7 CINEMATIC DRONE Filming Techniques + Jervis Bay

so good how
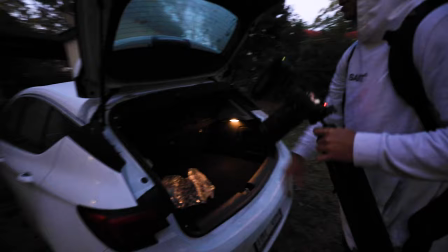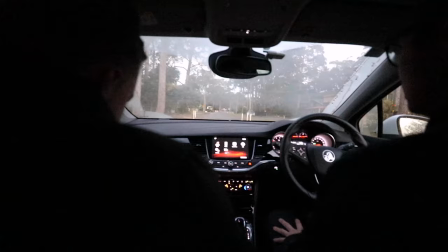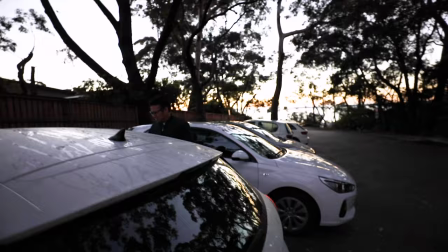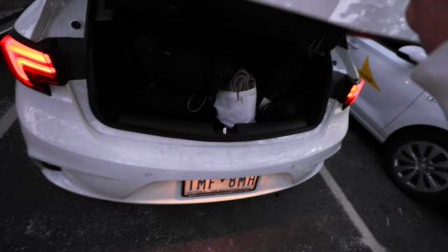nice is that looking already just arrived at Heim's Beach and look at that it's bang of colors pinks and purples everywhere first
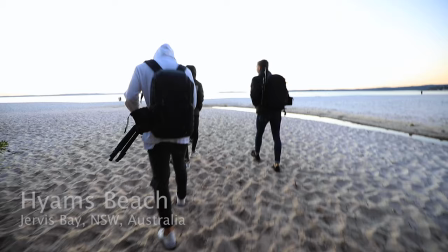reaction to Heim's Beach I mean it's beautiful but we're not alone yeah you reckon it's the whitest sand in the world?
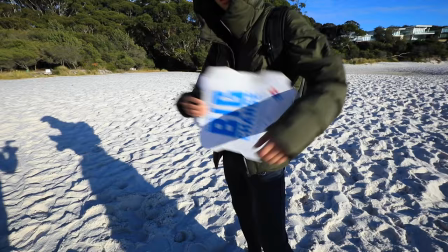No, definitely not. Why is there a pizza box on you? Domino's, come on, hit me up domino's, even though I work in domino's.
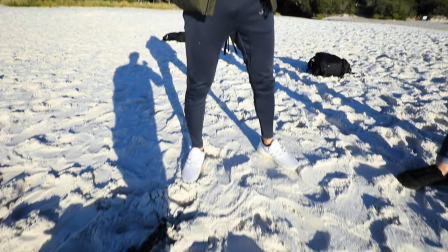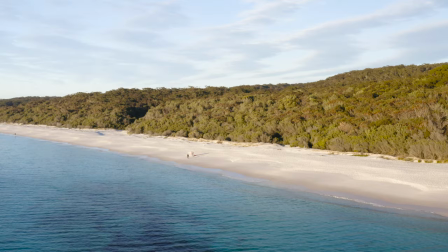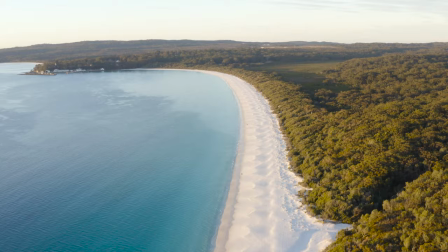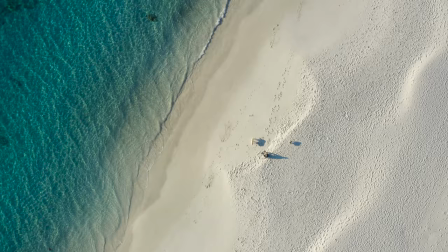From a drone perspective, how would you actually fly it like from a video perspective? So when you're videoing, yeah when you're videoing you want to be able to like basically create juxtaposing sort of angles so if you if you're going to be flying the drone sort of in a straight sort of way you want to then tilt your gimbal down so by doing going flying straight and
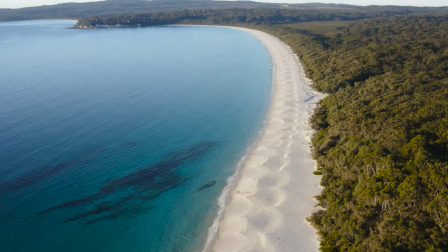up you can then tilt your gimbal down leaving the subject in the middle of the frame slash in the frame that means you can like create
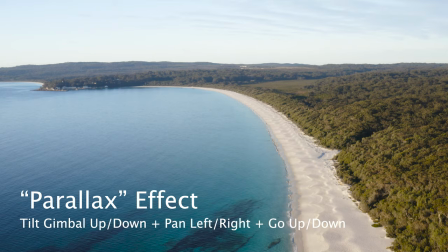sort of like a sort of parallaxing sort of effect because as you're going up you're expecting the whole camera rig to go up but then you can
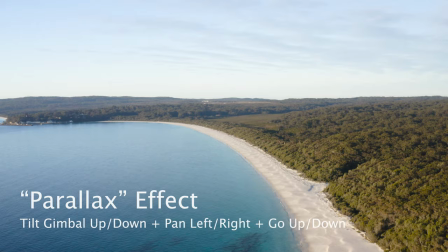tilt the camera back down to then get the still keep the subject in the frame i find it's the best way to create more cinematic sort of styled video. That was Charlie explaining the most cinematic shots that you can make using your drone. By incorporating three movements in the one shot you can really enhance that viewer experience. It's far better than flying just forwards and backwards as that's really quite boring unless you're like Sam Calder who absolutely loves flying between trees and making these really sick moves but anyway. Here are six more shots that you can take with your drone that would really give it a cinematic feel.
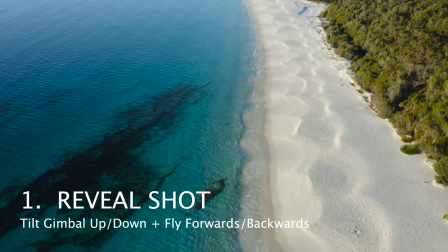Number one is the reveal shot. Tilt your gimbal up whilst flying forwards or backwards, revealing the scenery ahead of you.
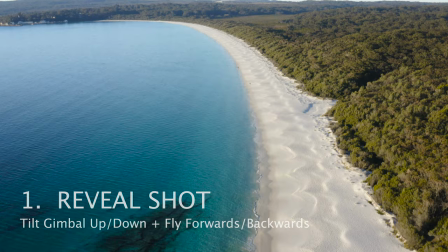This involves two moves in the one shot, and like I said before, it's always better to incorporate multiple moves in the one shot.
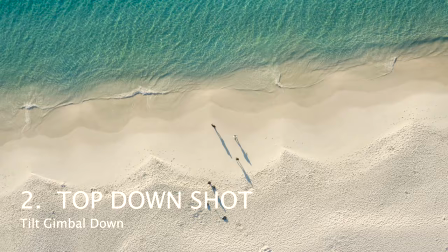Number two is the top-down shot. This is a unique shot to drones where you simply look down on your subject from above with your gimbal.
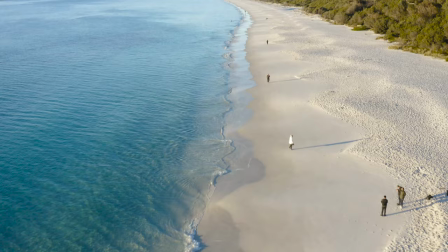To make your top-down shots look more cinematic, again, try and use two moves such as twisting your drone as well.
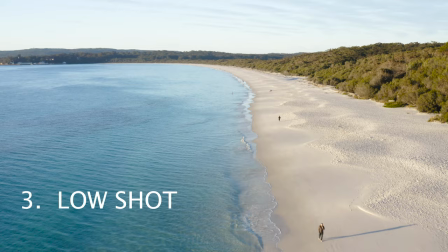Number three is the low shot. Having a drone does not mean you need to fly high.
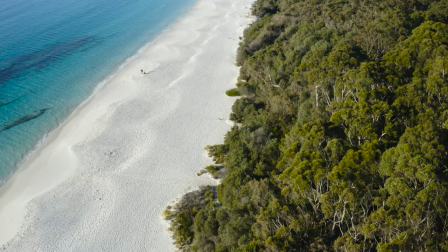More often than not, you get better shots by flying low, since it only shows more movement in the shots compared to flying high.
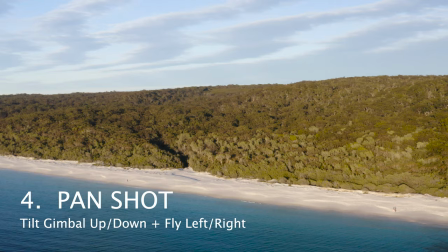Number four is the pan shot. Move your drone from left to right or right to left.
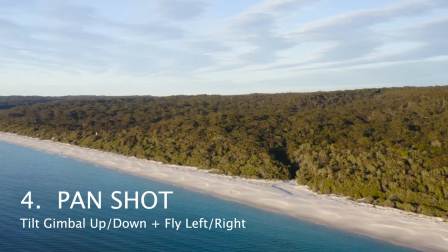You can really enhance your pan shots by also using tube movements by moving your gimbal up or down at the same time as panning.
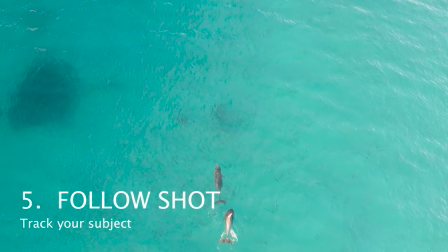You could also pan around your subject in an orbital fashion to give a 360 perspective for the viewer.
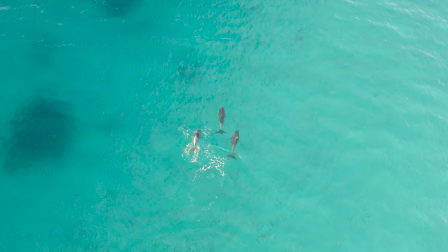Number 5 is the follow shot. This is for when you want to track a subject as they are moving.
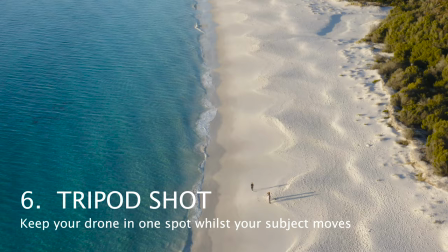Number 6 is the tripod shot. That is when you have your drone still whilst your subject is moving. So I hope you enjoyed this video as much as I enjoyed making it.